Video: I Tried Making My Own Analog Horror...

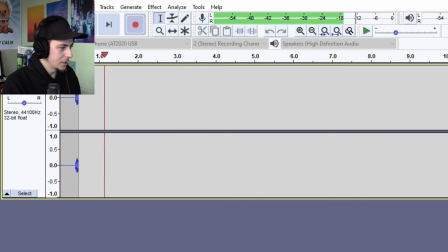8:21 Chipotle cheddar chalupa. Have you tried Taco Bell's new Chipotle cheddar chalupa?
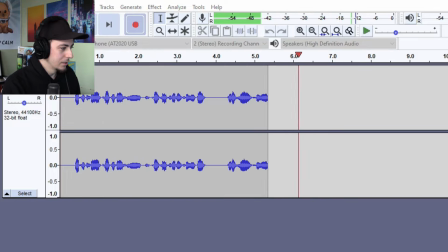8:27 Get it now for only $3.59.
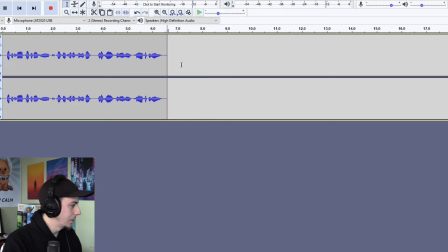8:32 Let's go ahead and cut all that out because we got to make this happen relatively quick. Okay, again, we're using a super free program here.
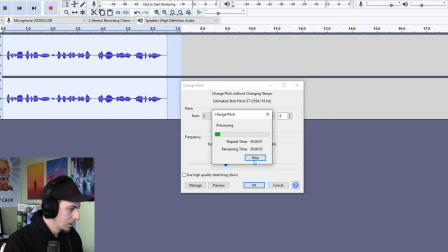8:38 So let's pitch it down a little bit.
Have you tried Taco Bell's?
Let's go not quite so far down.
Have you tried Taco Bell?
Just enough to be a little uncanny. A little bit of reverb.
Have you tried Taco Bell's new Chipotle cheddar chalupa?
Get it? Sounds like the Jackbox guy. Answer my trivia questions correctly, and you might make it out alive.
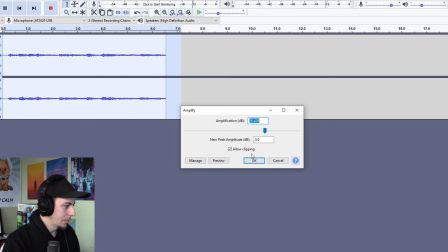8:58 The nice thing about all this is we're pretty much trying to make it sound bad.
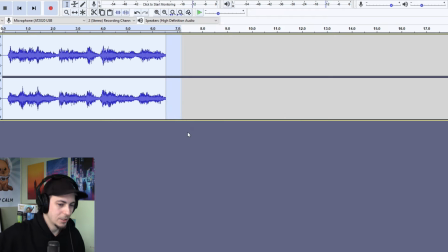9:02 Like pitching it down, then pitching it up again, lowering the volume, then turning the volume back up again. That's how you run audio. But that's kind of what we're trying to do here.
Have you tried Taco Bell's new Chipotle cheddar chalupa?
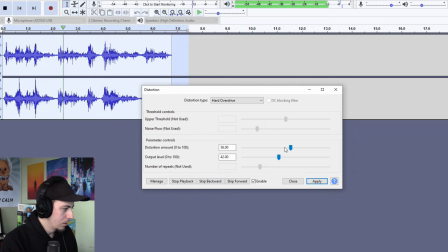9:14 Have you tried Taco Bell's new Chipotle cheddar chalupa?
Okay, so let's save this one.
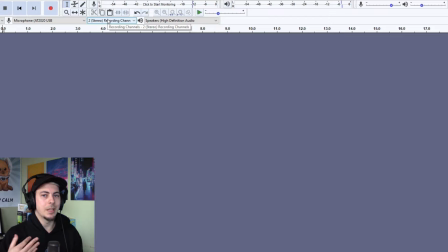9:19 We're going to do two. We're going to try to do the breathing in speaking thing.
Have you tried?
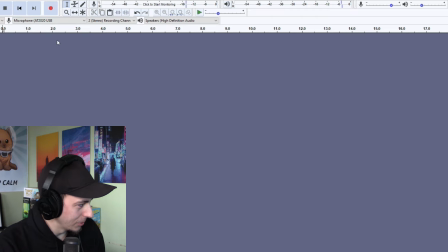9:25 Ah, that's going to be hard. Okay, I got to get real close for this one.
Have you tried Taco Bell's new cheddar chalupa?
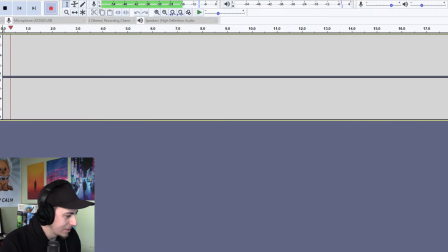9:31 Ow! I got to do this. I can do it in, I'm going to do it in parts.
Have you tried Taco Bell's new cheddar chalupa?
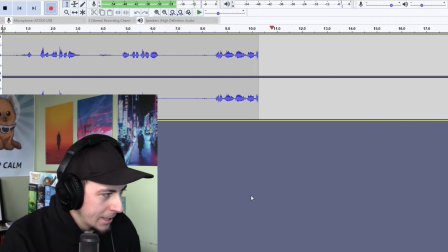9:39 Get it now for only $3.49.
Yikes. This is the weirdest video I've ever made.
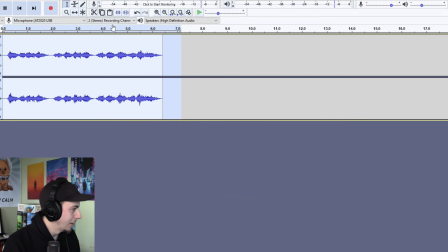9:45 Have you tried Taco Bell?
Yes, like that. Okay. Have you tried? Amplify it again. Back up to a good volume.
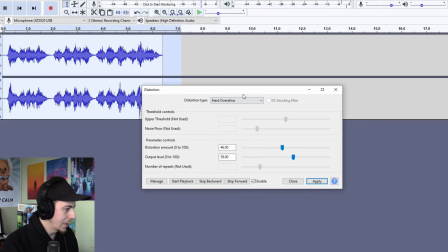9:52 we're not going to want to distort this one too much because I like how it sounds, but let's expand it and compress it. I think with the static and everything on top of that, I think that will be the last bit of effects that we needed.
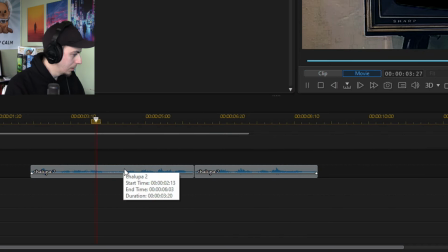10:05 Let's isolate the 3 different... Okay, these are the 3 different parts of the clip.
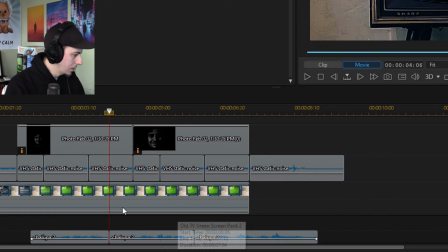10:12 Again, my editing software is not great. Okay, so we have this.
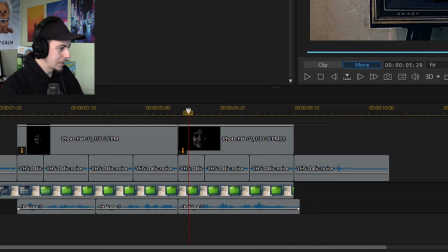10:17 It might be the perfect length, honestly. This is going to need some adjusting, but here it is, just exactly how we have it.
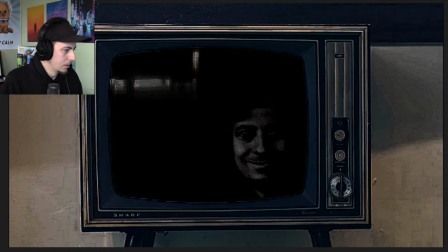10:27 Taco Bell, new cheddar chalupa. Get it now for only $3.49.
I'm into it, man. It's not the best analog horror I've ever seen, that's for sure.
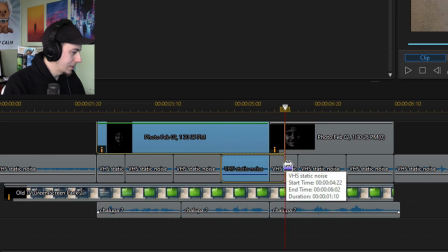10:39 I think we need a gap right here. So let's go ahead and stretch these out. I don't like that it moves too quickly.
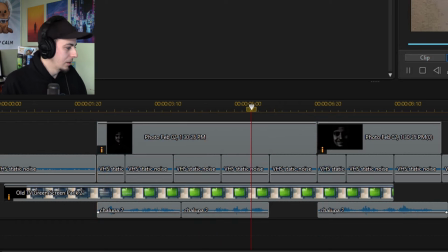10:46 Let's leave a big pause between the price.
Cheddar chalupa. Get it now for only $3.49.
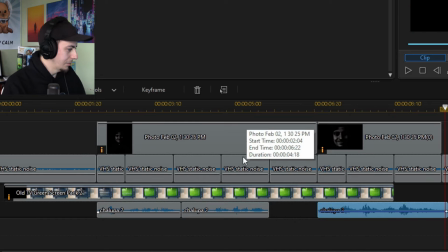10:53 So raise the volume when I get closer.
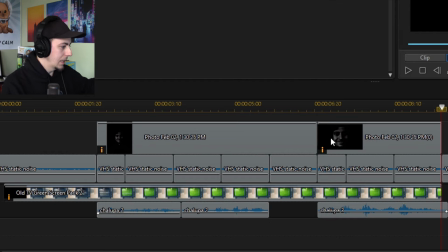10:55 I want there to be some sort of visual effect when I show up, and then again when I move forward, there needs to be something there. So I wonder if we could just grab this and use it again? Is that possible?
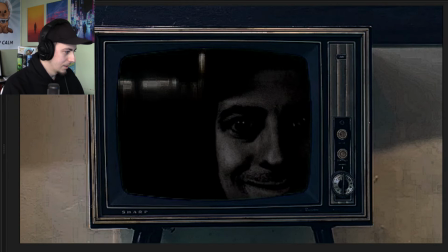11:07 Get it now for only $3.49.
That's actually not bad.
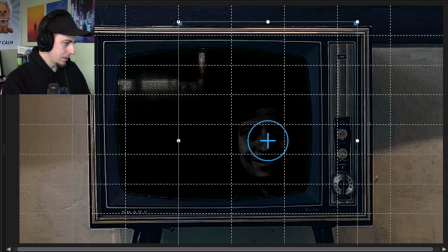11:12 Yeah, let's make me a little more faint the first time, and then a little more clear the second time.
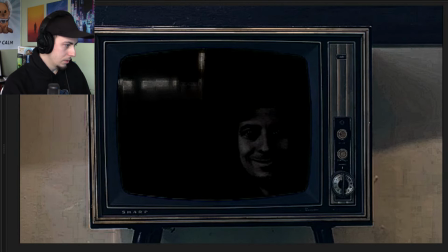11:17 So.
Taco Bell, new cheddar chalupa. Get it now for only $3.49.
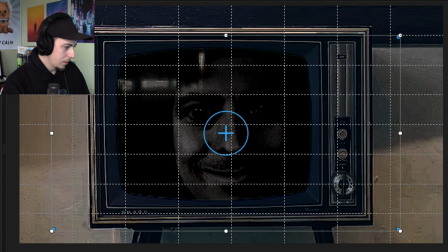11:24 Okay, here's an idea. So we keep this going, but we end the TV.
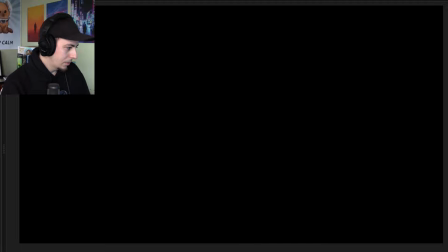11:29 Only $3.49.
It kind of implies in a way that, hey, he's not in the TV anymore, maybe? I don't know about you guys, but that's a little bit creepy. So let's make it even bigger. It's gonna feel kind of like a jump scare almost.
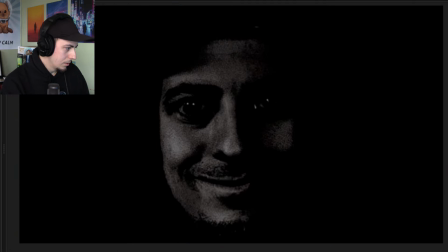11:42 Get it now for only $3.49.
Let's have an effect, some sort of transition there, because it's too quick.
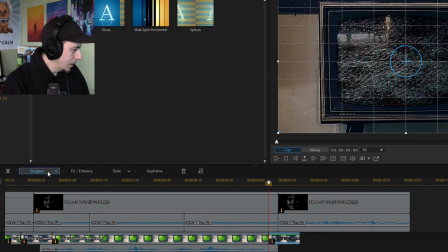11:50 What if we do the same thing again, but for this one, it's just the static.
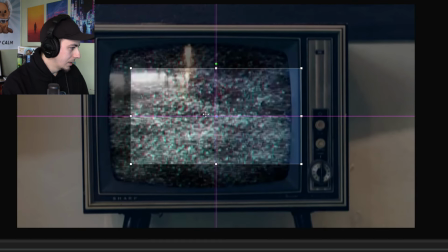11:55 So we grab the static like that.
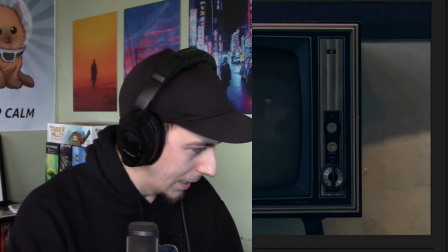12:00 Okay, let's do that. I like that. Okay, I'm gonna do something controversial here.
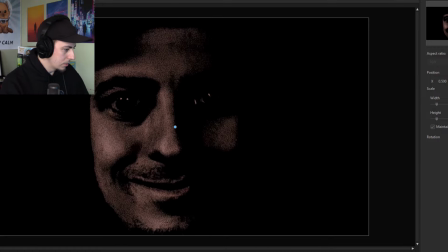12:06 We're going to have it very slowly zoom, right up until the point that you see my face at the end. Then it will stop zooming. Very slight, but here we go.
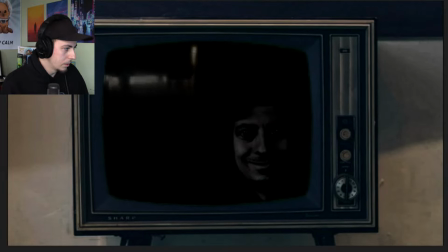12:18 Taco Bell, new cheddar chalupa. Get it now for only $3.49.
There's one thing this is missing, and that is Minecraft cave sounds.